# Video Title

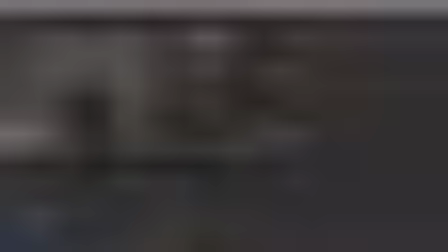so for my background trees let's just copy this and let's have a look here
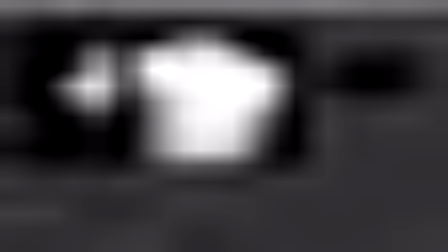we're gonna up this to maybe
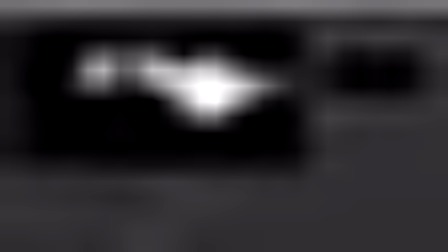around here so here I'm marking an area that I don't want and what I'm gonna do is create
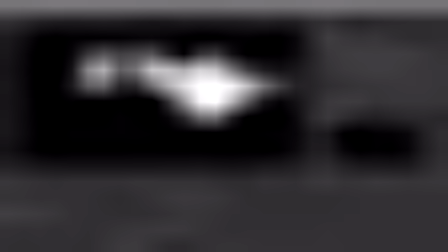another merge and stencil and if I connect these two now
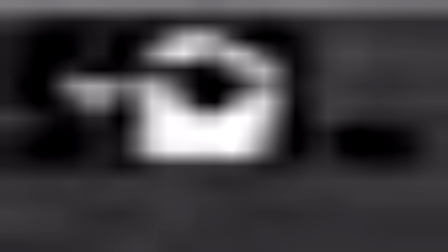I am getting this selection that is here in the middle and here is also
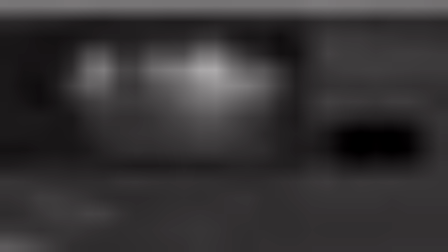in the middle because this is this raised platform so
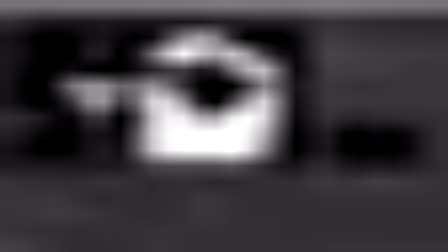I will only be scattering or not scattering creating this effect in this sort of mid-range area and the way this is
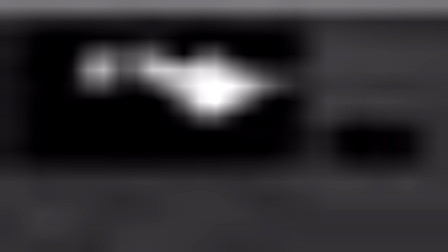achieved is by having this mask and this mask and taking this away from this. So we
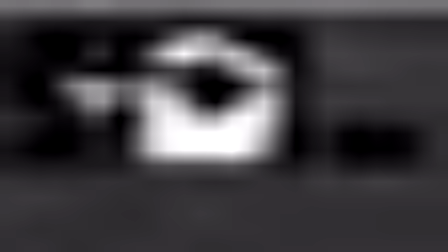are just getting the in-between after that operation and now if I find my original tree mask so here
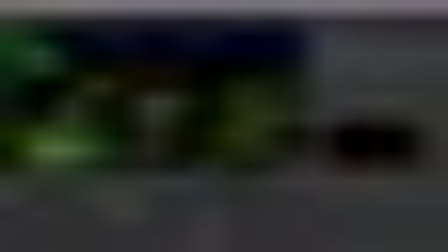and I mask that by this okay
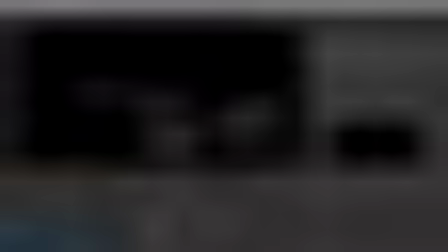so previously we had this mask now we have this and let's copy the dilate and here we're just going to set it down to
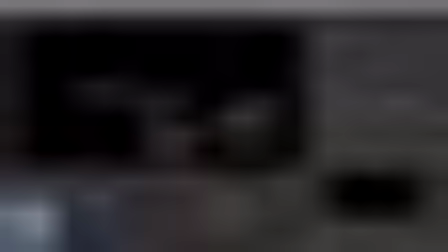one so it's a smaller effect and let's copy this I distort and plug this in
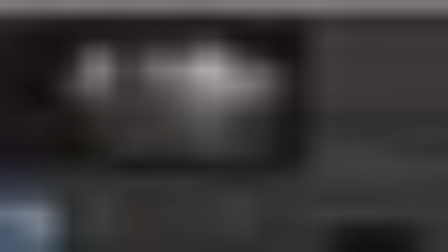and let's enter a smaller value for the distortion
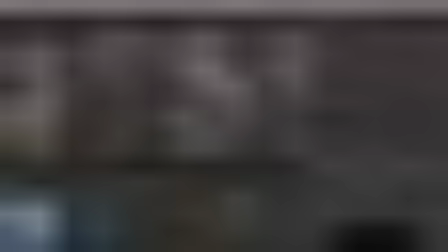so we will be getting a little bit less here in the background
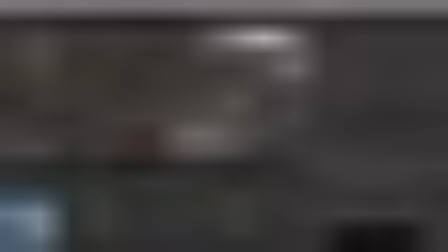but Despite being an extremely subtle movement It has a little bit of that sub
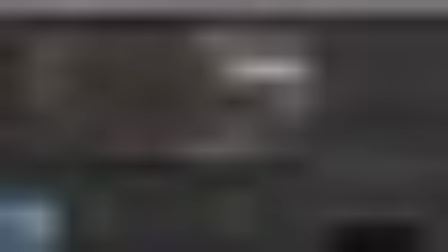pixel variation in movement that kind of sells the shot and makes it look slightly more realistic
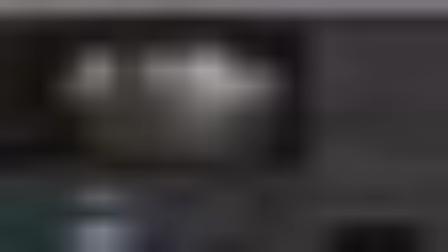Okay Let's clean this a little bit All right,
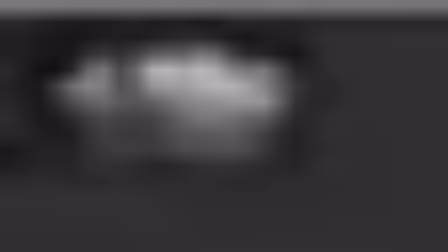so up next what we'll want to do is add some lens dirt to our Shot and we're going to reuse the same image that we used in Photoshop earlier but we're going to update the technique to work better with the moving shot instead of just the single frame concept.
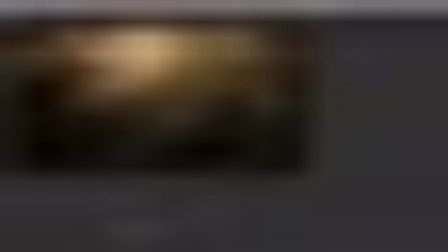So let me paste my image of lens dirt. And it's got a nice bit of variety.
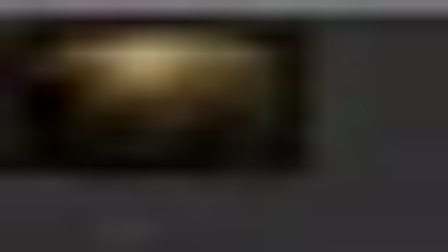It's a little bit too bright so we'll have to darken it. But I like this sort of dirt effect you get on the camera which will hopefully make the shot look a little bit more photographic.
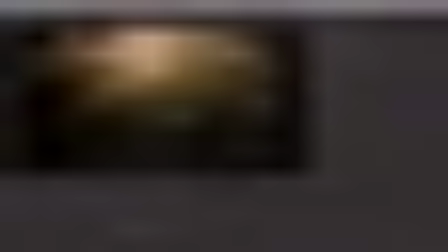So first of all this is the wrong format. So we'll want to add a reformat and set this to 4000 by 2000.
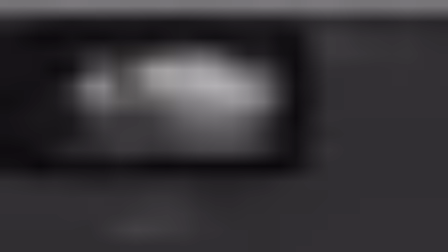and and here if I create a new merge node and set it to screen and plug in my comp into B and
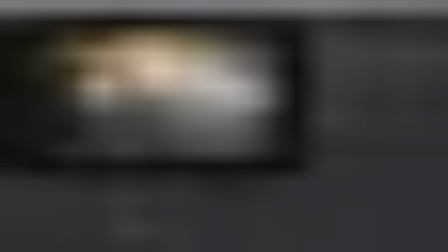my lens there into A so this is far too strong enough of an effect so we'll have to turn it down a little bit let's maybe okay let's keep it like this for now, and let's improve on the way this is structured.
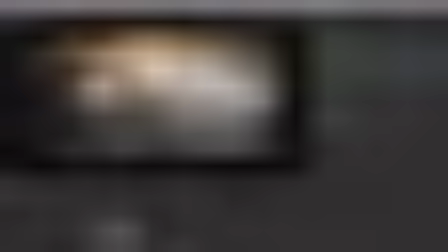So, let's hold down CTRL and click here to add a dot, and into it we will connect a blur.